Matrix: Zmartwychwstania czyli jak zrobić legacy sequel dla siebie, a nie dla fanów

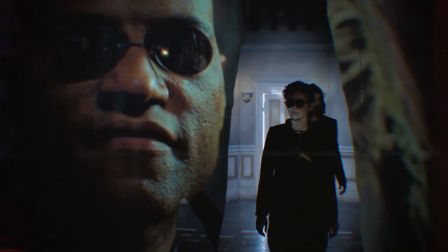[12:10]
Co więcej, w Resurrections pojawia się koncepcja używania nostalgii jako narzędzia,
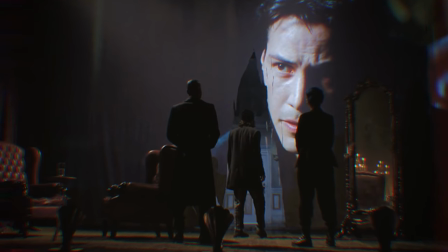[12:15]
mającego uprzyjemnić danej osobie jakieś niekoniecznie przyjemne doświadczenie,
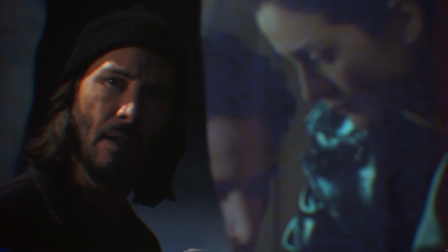[12:20]
dając złudzenie obcowania z czymś znajomym i bezpiecznym, co naturalnie jest powodem, dla którego hollywoodzkie wytwórnie tak chętnie z niej korzystają,
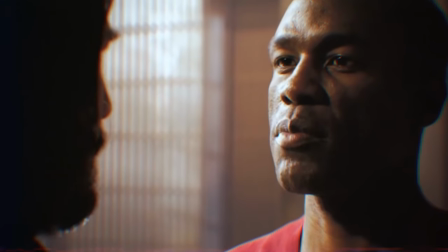[12:29]
tworząc czy promując swoje produkcje. Jednak Matrix Zmartwychwstania nie korzysta z nostalgii w ten właśnie sposób.
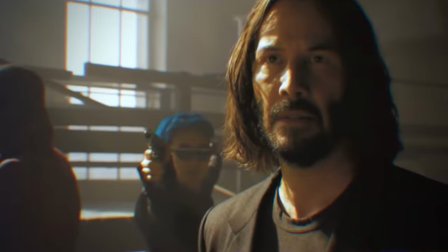[12:35]
Ten film nie stara się manipulować odczuciami widza, oszukując go, że jest w tym znajomym, bezpiecznym miejscu, które dobrze pamięta.
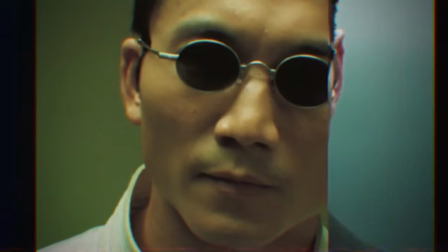[12:43]
Wszechobecne tutaj nawiązania do pierwszego Matrixa, a czasem też sequeli, służą temu,
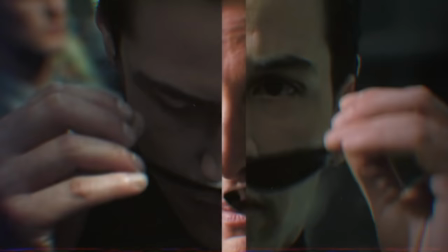[12:47]
by raczej skonfrontować widza z zapisanym w jego pamięci wyobrażeniem rozmaitych scen czy postaci.
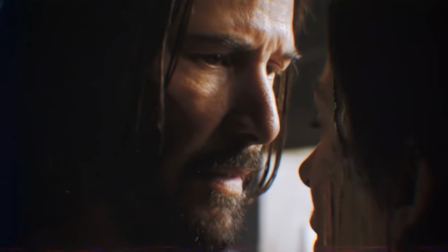[12:53]
Co pozwala zastanowić się, za co tak naprawdę lubiliśmy czy ceniliśmy te sceny czy postacie.
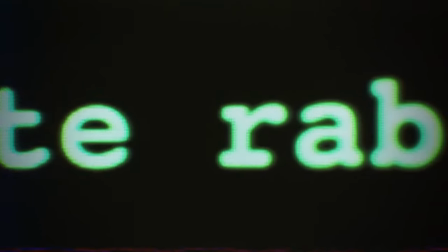[13:00]
A w dalszej kolejności, za co w zasadzie lubiliśmy czy ceniliśmy tamten film. Albo filmy w liczbie mnogiej, jeśli ktoś cenił też sequelę.
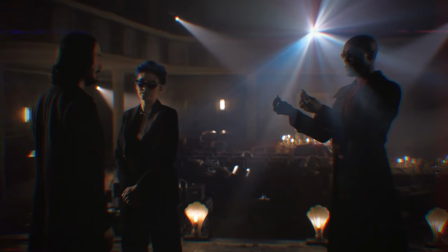[13:08]
Na pewno są takie osoby. Tutaj znakomita jest przede wszystkim scena, gdy Thomas, tak jak w pierwszym Matrixie, staje przed wyborem.
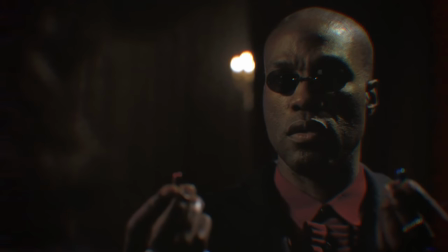[13:14]
Czerwona czy niebieska pigułka?
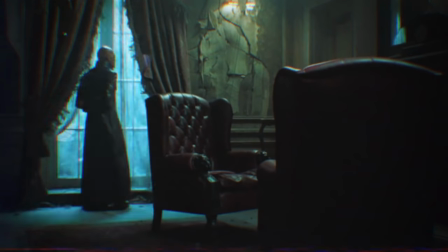[13:16]
W filmie z 1999 roku była to scena niesamowicie teatralna i sprawiająca wrażenie szczegółowo zaplanowanej.
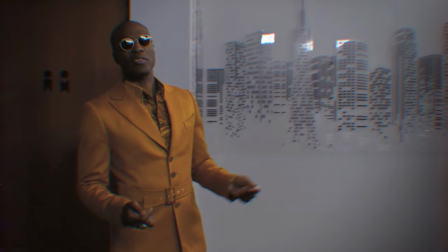[13:24]
Tutaj jednak odbywa się po raz pierwszy w toalecie, bez zbędnych cerygieli.
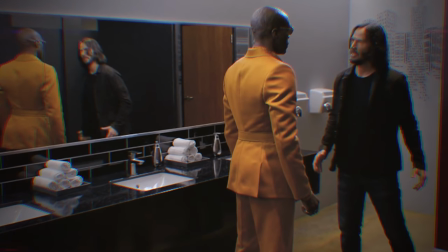[13:30]
No i nieprzypadkowo nie kończy się niestety wzięciem czerwonej pigułki przez Tomasa.
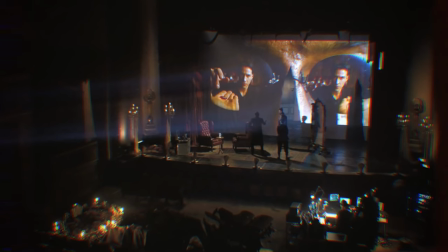[13:35]
Dopiero jakiś czas później, gdy Morfeusz i reszta zorganizowali odpowiednie otoczenie,
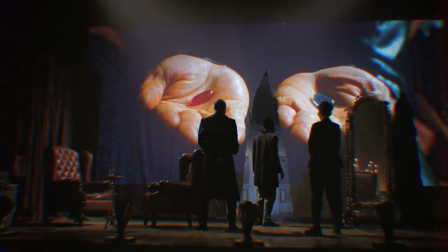[13:40]
stworzyli odpowiednią atmosferę i całą otoczkę tego doniosłego wydarzenia, tak jak w oryginale właśnie,
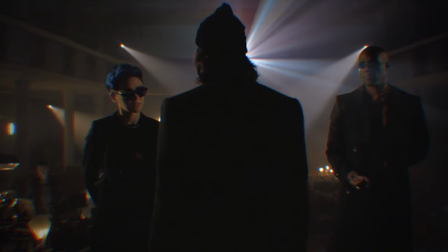[13:46]
całość przebiegła tak, jakby sobie tego życzyli.
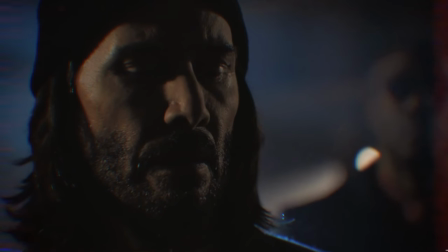[13:49]
Uwaga Morfeusza, że tutaj chodzi przede wszystkim o set and setting, może być komentarzem odnośnie tego,
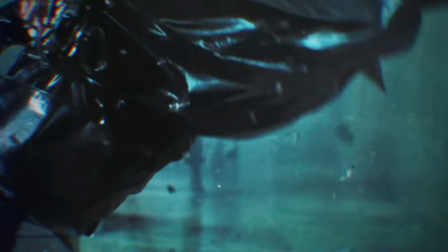[13:55]
w jakim stopniu o sukcesie czy znaczeniu Matrixa świadczyła cała ta cool otoczka.
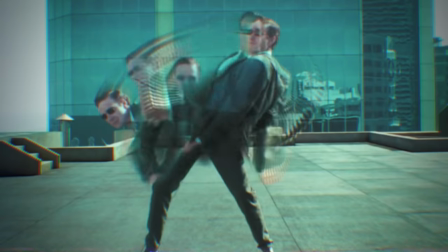[14:00]
Czarne stroje, ciemne okulary, efekty specjalne, modna wówczas muzyka, a niekoniecznie treść.
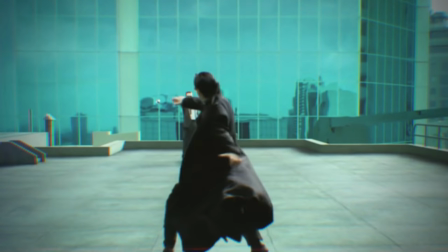[14:05]
Albo czy ta forma nie przysłoniła treści lub stała się jedynym, co z tego filmu pozostało w głowach wielu widzów.
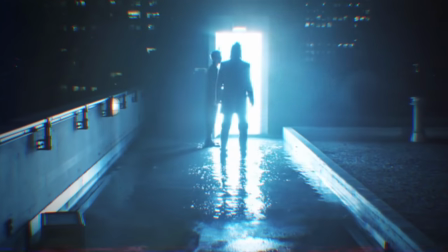[14:12]
Praktycznie cały ten film to takie mniej lub bardziej subtelne komentowanie tego,
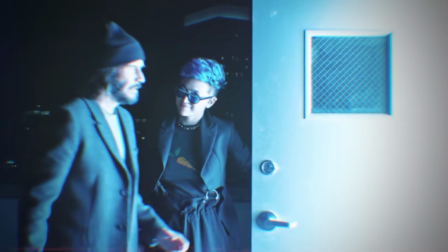[14:17]
czym był i jest Matrix jako zjawisko w popkulturze.
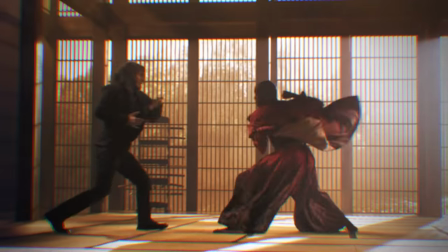[14:21]
Jak jest odbierany, czym jest dla widzów, z czym się kojarzy i dlaczego.
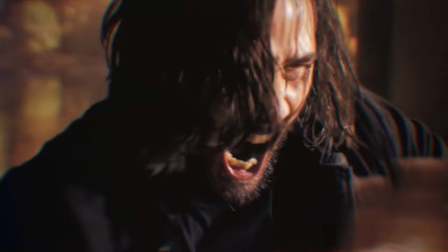[14:26]
To też wyjątkowo mało subtelna krytyka tego, jak działa Hollywood i jak dziś wygląda krajobraz branży filmowej.
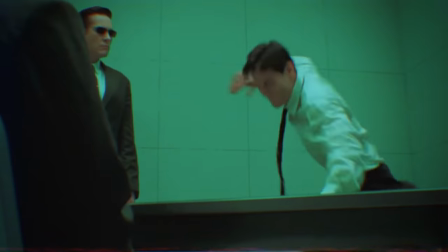[14:32]
Gdzie filmy są własnością korporacji, a nie swoich twórców, a o tym jak wyglądają decyduje tłum marketingowców, a nie reżyser, artysta.
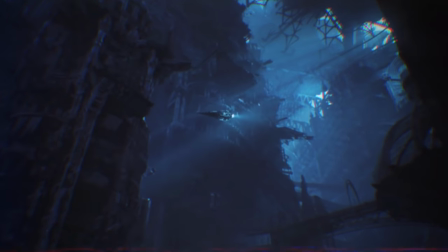[14:40]
Podoba mi się zatem bardzo ta sytuacja, gdzie Lana wykorzystała ten system do stworzenia filmu,
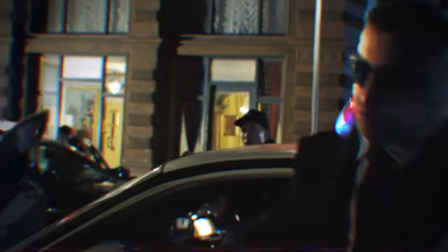[14:46]
który, jak mówiłem wcześniej, chciała stworzyć w bardzo konkretnym celu. Mianowicie, by kontynuować losy Trinity i Neo.
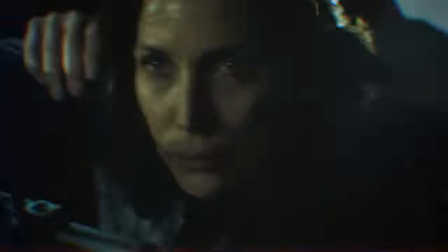[14:52]
Dlatego też w nowym filmowym Matrixie w zasadzie mamy tylko jeden konflikt.
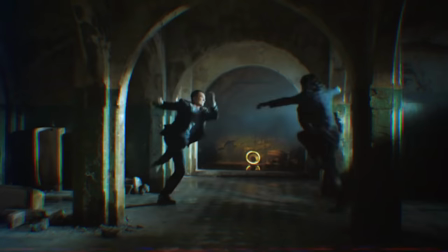[14:58]
Jedną rzecz, o którą walczą bohaterowie. Uratowanie Trinity. Żadnego ratowania świata, żadnej tam wojny z maszynami, nic z tych rzeczy.
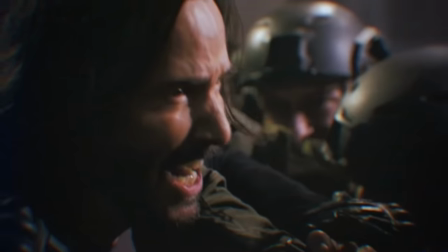[15:06]
Neo chce odzyskać swoją ukochaną i nie cofnieć ją przed niczym, żeby to osiągnąć.
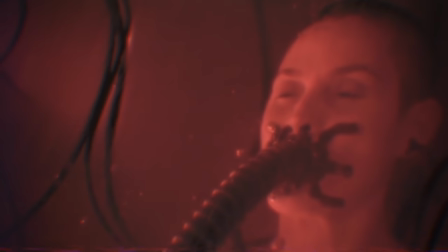[15:11]
Tyle. No i to nic dziwnego, znając już tę krótką genezę najnowszego filmu.
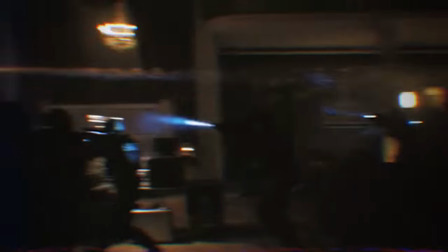[15:16]
Ale co zresztą tego filmu? A no cała reszta to wspomniane wcześniej wspominki do pierwszego filmu.
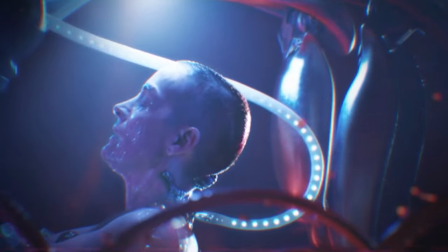[15:22]
Stare rzeczy w nowym charakterze. Komentarze, odniesienia i aluzje do rozmaitych elementów pierwszego Matrixa i jego sequeli.
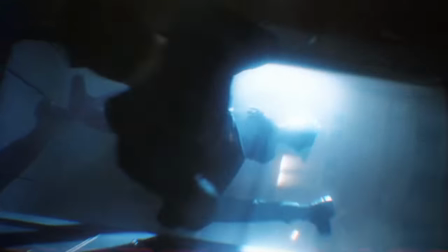[15:29]
Bardzo często bez większego znaczenia dla głównej osi fabuły. No i też sceny akcji, które sprawiają wrażenie, jakby reżyserka chciał udowodnić,
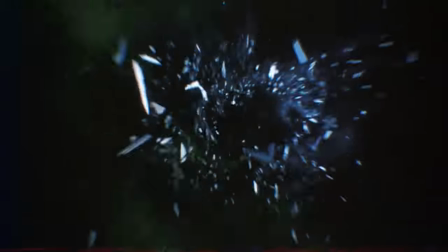[15:37]
że nie były one wcale tak fajne w tym Matrixie, jak pamiętamy, albo wcale nie były tak ważne.
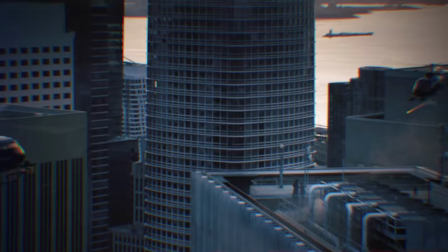[15:42]
Aczkolwiek bardziej prawdopodobne wydaje mi się, że zwyczajnie Lana nie była nimi zainteresowana tu i teraz.
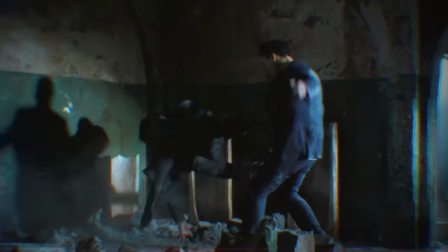[15:47]
Bo oceniając je przez pryzmat typowo reżyserskiej roboty, wypadają wyjątkowo nużąco i generalnie słabo.
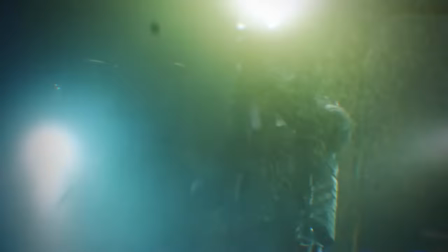[15:54]
Ale to wszystko sprawia, że Matrix Resurrections to jedyny w swoim rodzaju Legacy Sequel.
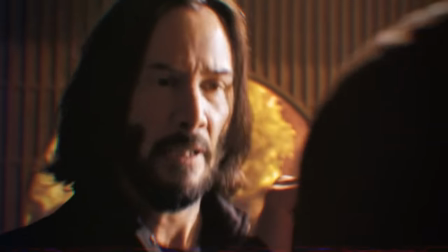[16:00]
Taki, który zamiast próbować spodobać się wszystkim, i młodym, i starym,
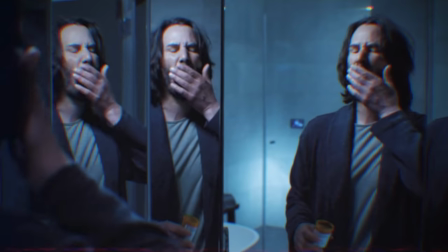[16:06]
i fanom, i laikom, wcale nie próbuje komukolwiek się przypodobać.
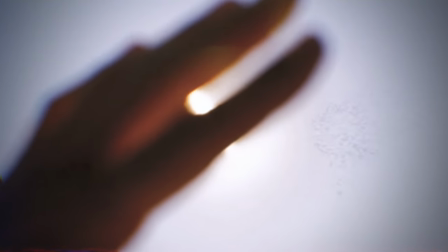[16:10]
Masę widzów, mających jakieś konkretne wyobrażenie o tym, czym jest Matrix, na pewno zupełnie odrzuci.